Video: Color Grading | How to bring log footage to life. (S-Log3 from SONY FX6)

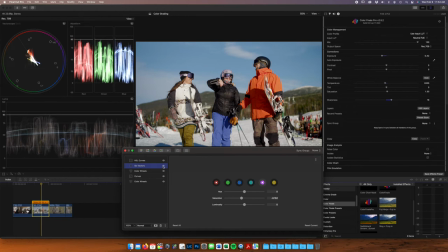(36:37)
So again, I'm gonna, instead of, this is adjusting sort of my orange and reds, and I really wanna just keep it that way. So I'm gonna add another six vectors, because I think this blue is a little under saturated. And so we'll just label this reds. All right, and blues, we're gonna just add a little saturation here.
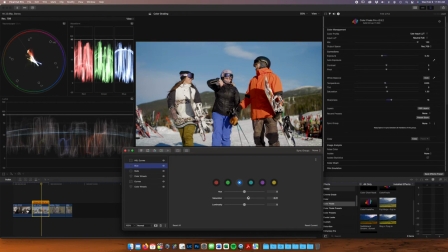(37:02)
till somewhere somewhere in there the pants really don't wanna no but that that looks good i want it to look like a nice blue sunny day get those blue pants pop in and and that sky popping so that looks good without overdoing it which is it is easy to overdo the blue sky yeah especially like in that scenario
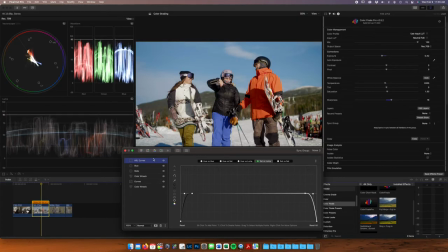(37:26)
where you wanted to push the you really wanted the pants more than the sky Correct. Correct. And so again, this is looking really good, but I want to bring a little more focus into the center of this frame. We filled the frame pretty well, and I might, you know, depending on the edit, I might even crop this a little bit,
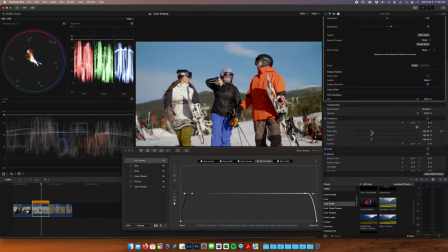(37:45)
blow it, you know, just scale it up a little bit, but I really kind of like it far out. I like the skis over here and the mountain in the background. I think it really sets the scene well, but I want to just bring a little more focus and attention in.
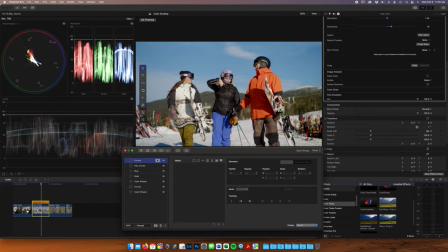(37:58)
So I'm going to add another curves layer. We're going to go with a mask, and we're just going to add a big old vignette to this image.
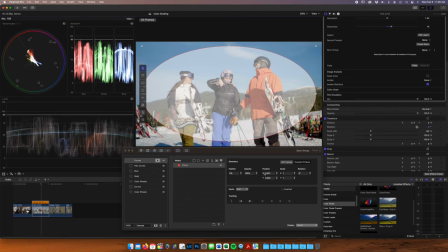(38:10)
Somewhere in there. We're going to feather this to 100%, and we have to invert it as well.
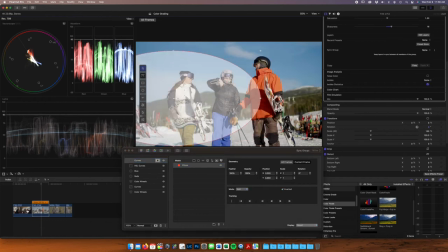(38:20)
So it's just going to affect the outside edge of this mask.
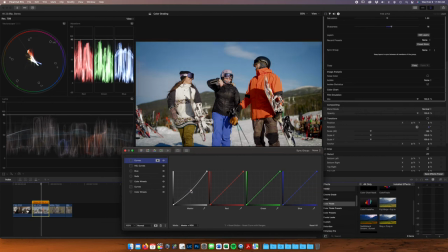(38:26)
And we're going to just bring that down just a little bit. all right it's not much and you can barely you can't even really see the gradient you just like feel you just feel it feel pulled into the center a little more and vignette is easy to overdo in photography and video so
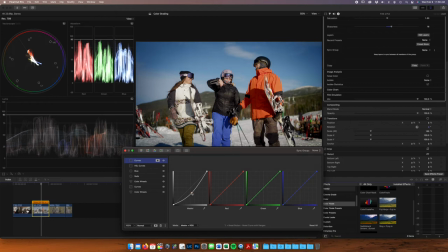(38:45)
be careful absolutely that's that's too much i think yeah somewhere somewhere in here just again subtleties it's all about the subtleties with with color grading i I want this image to look natural, but attractive. And circling back to our point from before, before we were doing a semi-silhouette situation, but in this scenario,
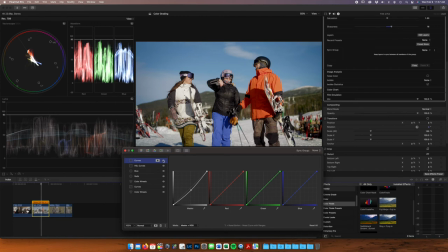(39:05)
our key light, our sunlight is right on our subjects, and there should be nothing brighter in the scene than our subjects in an ideal world, right?